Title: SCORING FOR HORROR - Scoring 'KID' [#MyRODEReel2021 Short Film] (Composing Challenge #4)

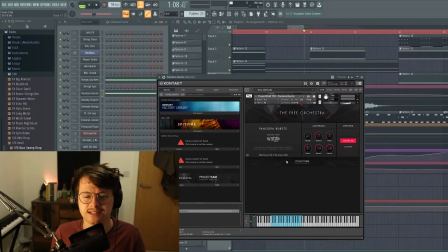489s
but sometimes you just want to cheat sometimes you just want something fun easy and pandora bursts by project sam in the free orchestra is insanely good for this
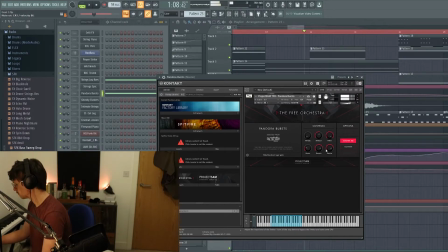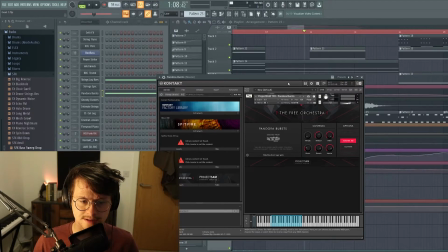509s
very very brutal and i love using that in these kind of contexts where you want to whip something up quite quick quite cheap uh that's the way to do it so i'm automating the filter there
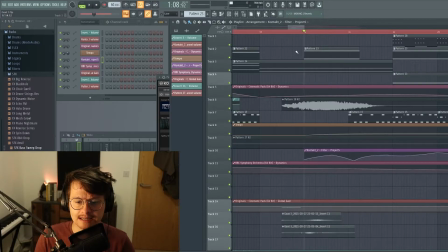522s
as a kind of it opens up as we are revealed uh the
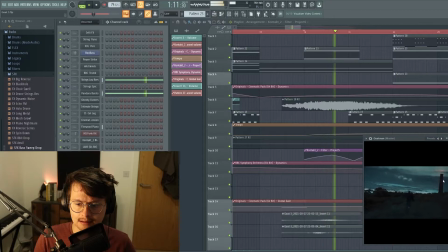528s
daughter floating atop the tower and this is where things get real whack uh because i actually automate the tempo to increase and go a little bit faster
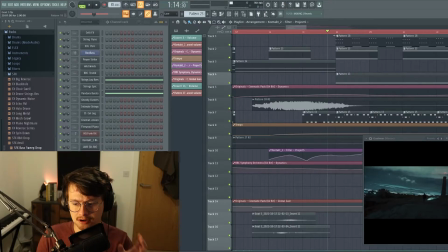546s
so that when we cut to this next shot we're hit on the beat and this is full-on action now this isn't horror the way that me and my co-director michael uh discussed this is that if the whole film is an action film this would be your chase scene you know he's trying to get his
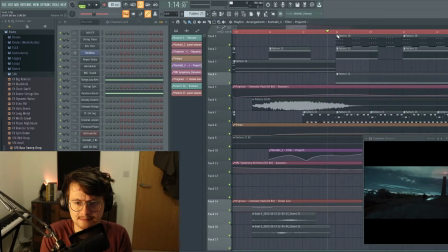561s
daughter down from the top of the tower if it were an action scene uh it would definitely be played up like a chase and so the music kind of matches that with these you know the taikos continue in a much faster rhythm this time.
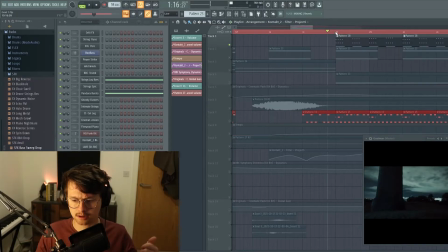578s
And we also bring in these Coleno strings, which are from Albion One, and that's just where the string players will play with the back of the bow, or with a pencil, depending on how expensive the bow is, to make this horrible slapping noise.
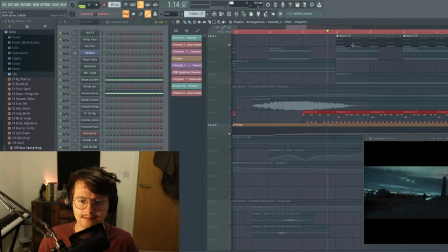601s
and a classic technique which I'm actually using here you know shamelessly is
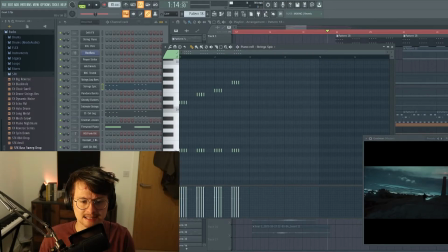607s
just a single rising line against the same bass note and so that's what I'm kind of doing here
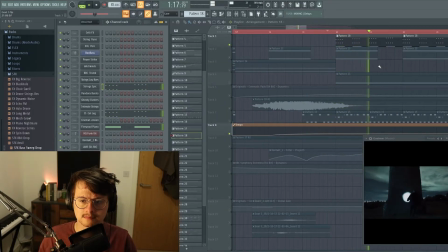and then we also have of course our low octaves on the Albion I strings and our Pandora bursts going off with some filters underneath
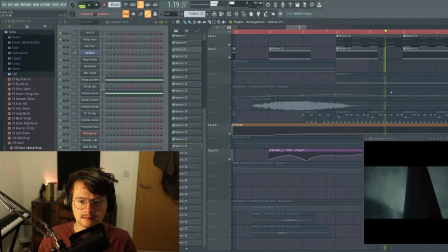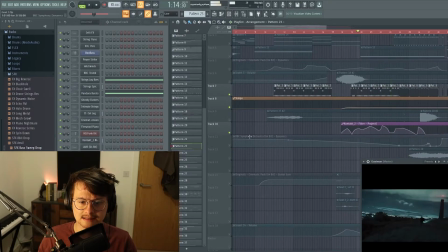639s
And they gradually, you can see how I've animated it, they kind of gradually open more and more each time and that's especially relevant towards the end.
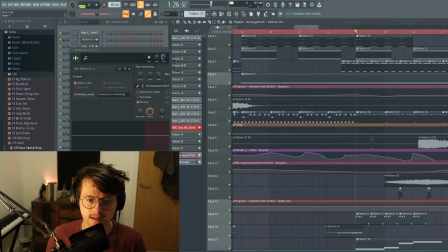650s
And now is where it gets really fat, full on action I would say. You have these kick drums and then we also bring in these kind of slapping military style drums over
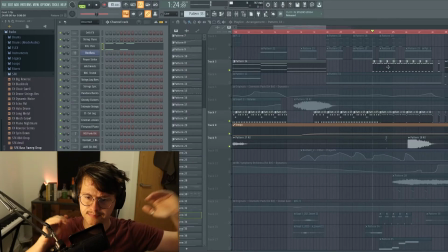668s
the top so you get this kind of like counter counter battling time kind of thing where they're hitting three times and the rest of the track is hitting four and
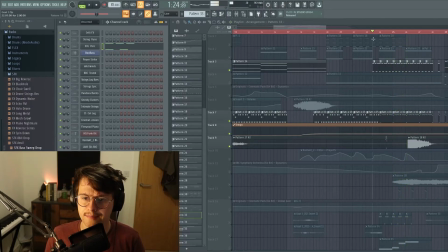683s
obviously the kick drum is representing the heartbeat I play with that quite a lot later on this is also where some bass comes
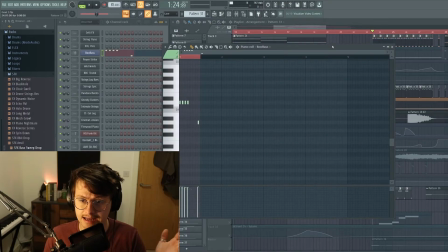692s
in and this is super dirty, simple bass work here. If you've never used FL Studio's Boo Bass, it's like horribly shite in every single way, except when you throw it through a load of effects. So mine is just thrown through some really nice distortions,
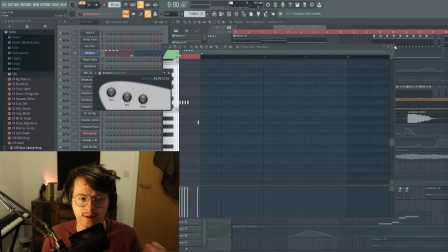713s
and it's just got that perfect amount of bite for me.
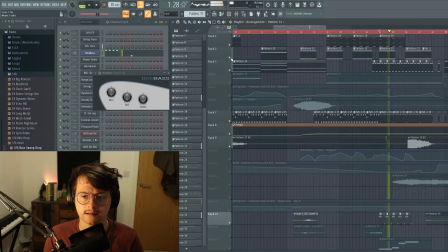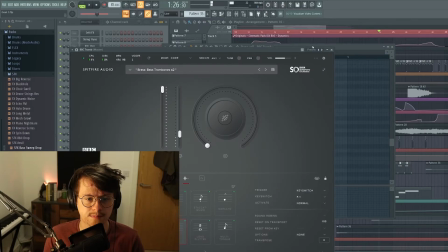722s
we also have a bass trombone here from BBC SO
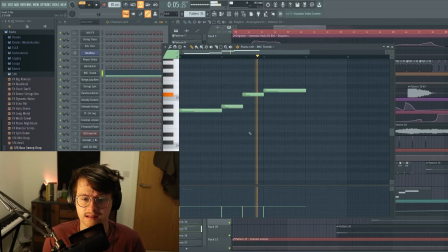730s
which is just playing a kind of nothing to write home about but an alright top line
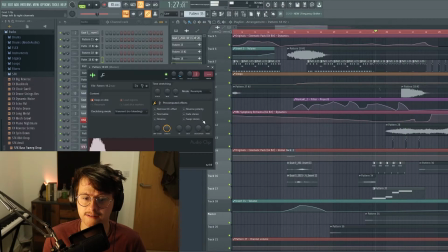745s
and it's actually cut off again by the same
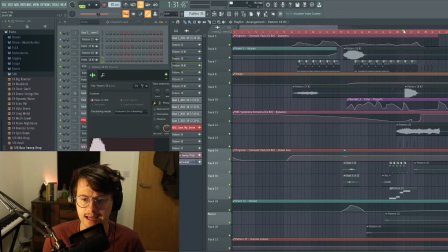749s
sample from Symphobia that came in earlier It directly cuts it off.
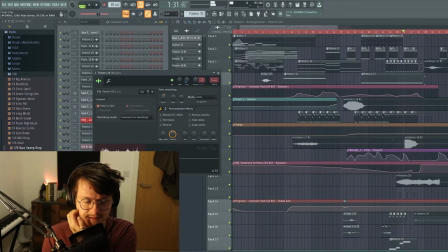757s
And I also have this. This is from the Wild Winds. This is also Symphobia as well. Wild Winds, Project Sam. This horrible, horrible texture almost.
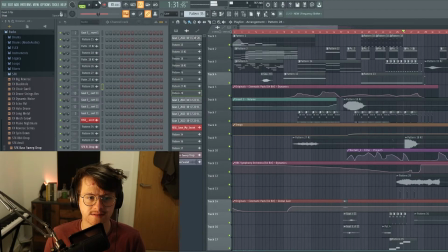771s
It's not even a sound. It's a texture. That's playing underneath all of this sequence just to make you really feel like crap.
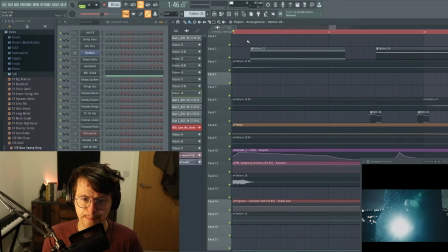778s
Then we get a nice fat wham right when the Goatman appears.
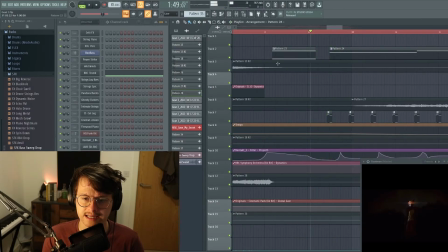786s
Very spooky. And all of the sounds that come in then, I kind of wanted to leave, I wanted to step myself back just to kind of punctuate all the sounds that come in. So there's a really fat bass drop when he does his stuff.
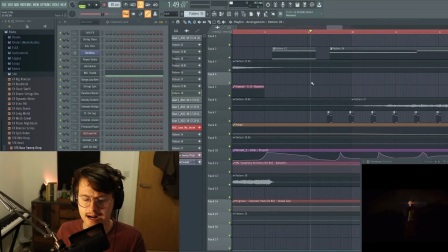808s
There's bones cracking, there's all sorts. So I kind of take a step back, let that happen, and then come in with these kind of, you can see it animated here in the filter,
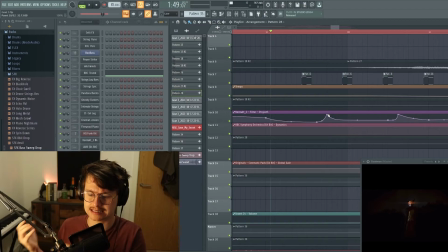818s
the whams, the standard kind of is actually being filtered out. So it's just kind of going wah, wah, like a duck or something.
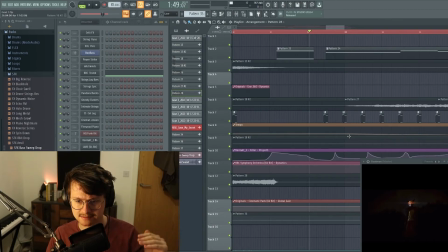830s
And that kind of gives some space for the sound design to do what it needs to do. While also, you know, kind of reminding everyone, hey, we're still here, we're still doing music in the background here.
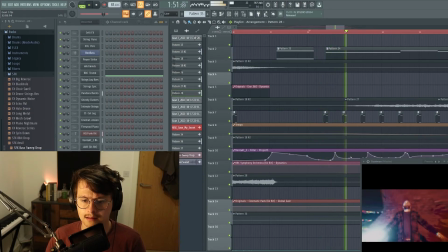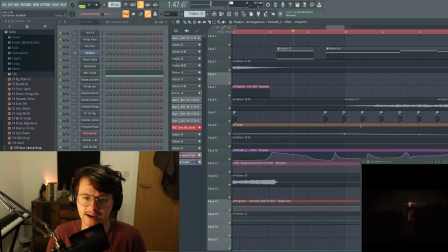845s
So here is this scene with just absolutely no sound design, just the music.
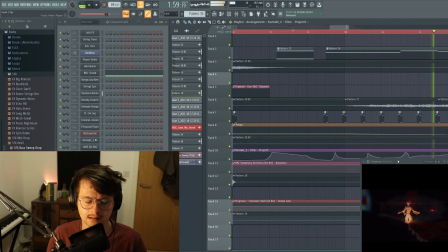So that kind of, I take a step back so that sound can make a bigger impact and you have all those horrible noises
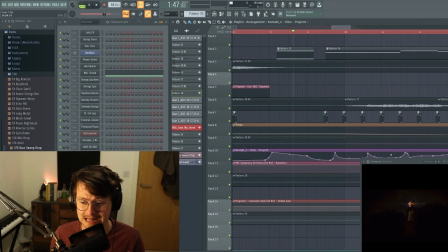874s
of all the celery breaking as the man's insides are unspecifiedly breaking. Of course, we're going to end with a big fat hit, which is cut off by a lovely little run there.
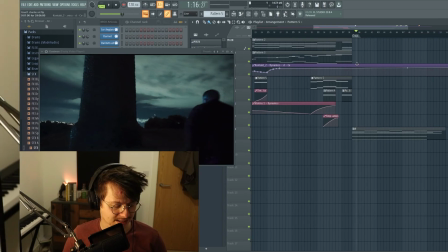890s
Anyway, I hope this has been insightful. I've kind of banged on a little bit about the composing process here. I hope there was something useful in this video, and I hope you really enjoyed. Back to normal composing challenge next week. It's been a little bit of a funny week, obviously because of the release of this film don't want to overload youtube with a load of stuff uh and want to give the film a spotlight where i can so um yeah thank you very much for watching and i will uh see you in the next one